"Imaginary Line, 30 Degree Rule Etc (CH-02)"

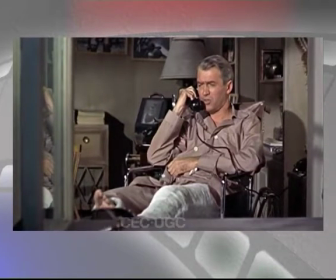1519s
So all these things establish that these families are placed on the other side of the house,
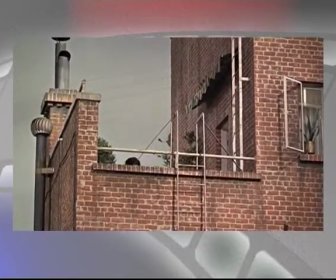1527s
and they are either from the first floor, second floor, rooftop, etc.
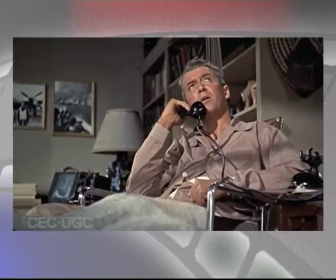1533s
All these things are happening naturally because the eyeline match is defining the space for the audience.
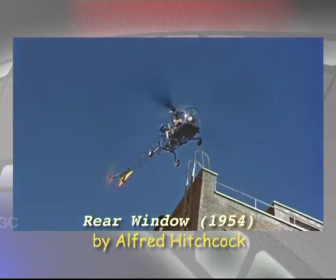1541s Did I get the wrong day? No. No, wrong week.
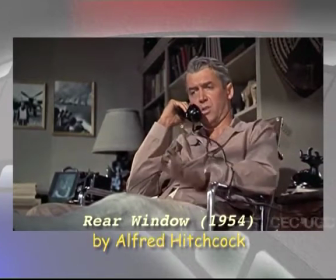1546s Next Wednesday, I emerge from this plaster cocoon. Oh, that's too bad, Jim.
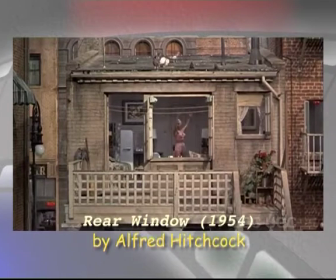1553s Well, I guess I can't be lucky every day. Forget I called. Yeah, I sure feel sorry for you, Gunnison.
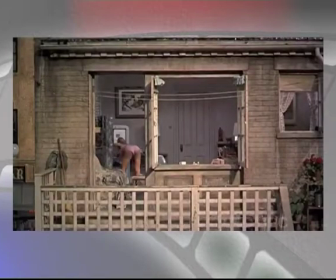1560s Must be rough on you, thinking of me wearing this cast for another whole week. Well, that 1 week is going to cost me my best photographer.
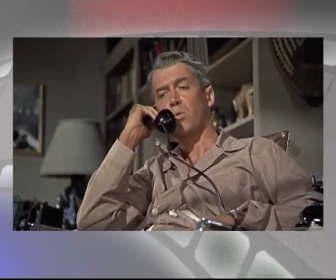1567s And you a big assignment. Well, where? Now, there's no point in even talking about it.
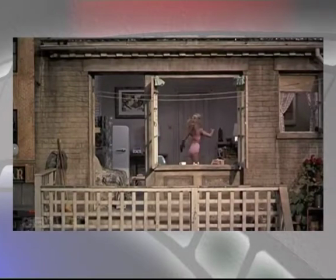1573s No, come on, where? Cashmere. Got a code tip from the bureau chief this morning. The place is about to go up in smoke. What did I tell you? Didn't I tell you that's the next place to watch? You did. Okay, when do I leave? Half hour, hour? With that cast on?
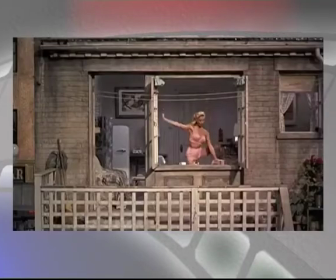1588s You don't. Oh, stop sounding stuffy. I can take pictures from a Jeep or a water buffalo if necessary. You're too valuable to the magazine for us to play around with. I'll send Morgan or Lambert.
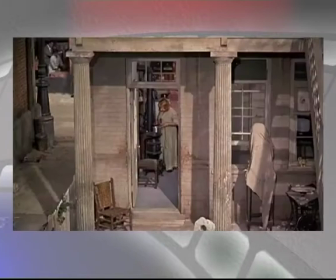1600s Morgan or Lambert, that's fine. I get myself half killed for you, and you reward me by stealing my assignments.
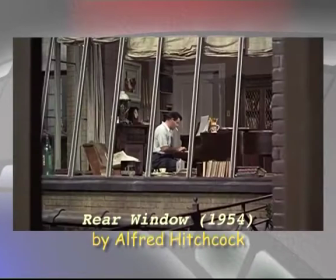1608s I didn't ask you to stand in the middle of that automobile racetrack. You asked for something dramatically different. You got it. So did you. Goodbye, Jeff. Now, wait a minute, Gunnison. Now, you've got to get me out of here. 6 weeks sitting in a 2-room apartment with nothing to do but look out the window at the neighbors.
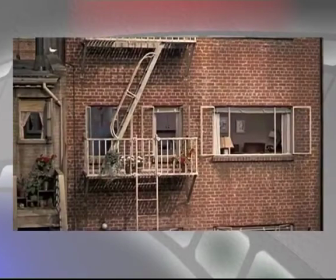1627s Bye, Jeff. Now, Gunnison, if you don't pull me out of this swamp of boredom, I'm going to do something drastic.
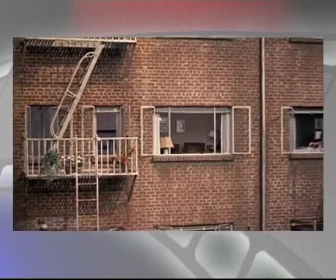1634s Like what? Like what? I'm going to get married, and then I'll never be able to go anywhere.
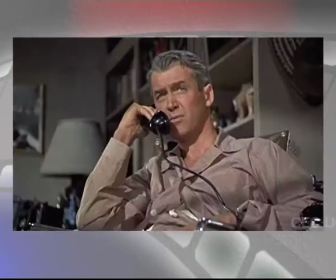1639s It's about time you got married, before you turn into a lonesome and bitter old man.
From these examples, we can say that storytelling is all about editing. Editing actually narrates the story from one image to the other. Let me give you another example from the film Return. In this case, we have 2 shots. One is the boys are jumping from the board into the water. And we have another shot of the camera exploring the deep. These 2 shots can be placed in 2 different ways. One is where we place the shot of the underwater sequence before the boys dive. This will narrate a story in a way that
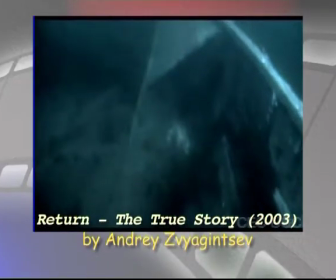1691s
there is something underwater who is waiting for the boys to jump into the water,
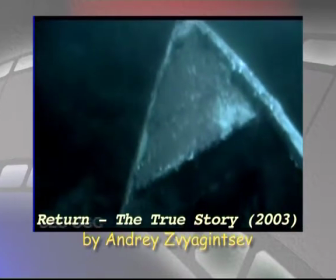1697s
and something else is going to happen.
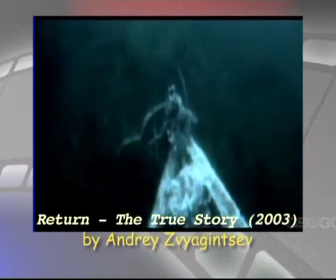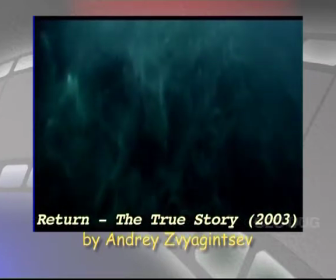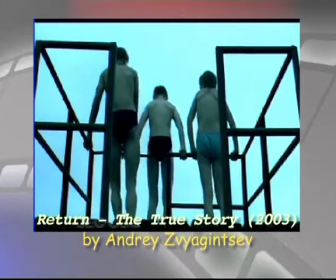1713s Смотри, подмышки не отбей.
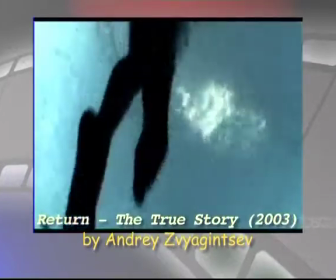The other option is, let us place the diving shots first and then have the underwater sequence.
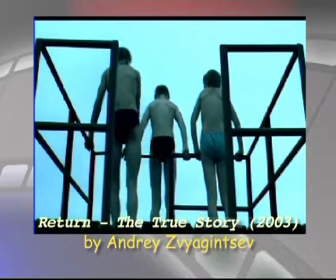1729s
In this case, the story changes.
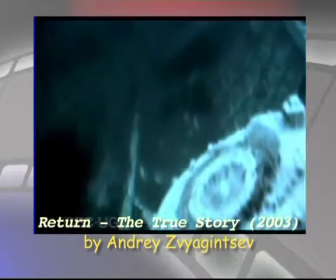1733s
The story would be now that the boy jumped into the water and he is now exploring the deep,
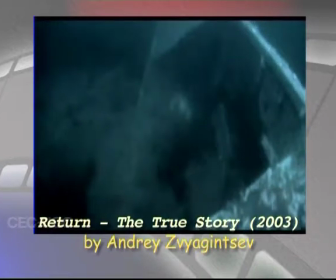1740s
because now the shot of the underwater sequence becomes the POV of the boy. So in this episode, we saw how editing can change the narrative of a film. In the coming episodes, we'll talk about what are the different kinds of shots and what these shots actually mean when placed at a particular position within the narrative structure.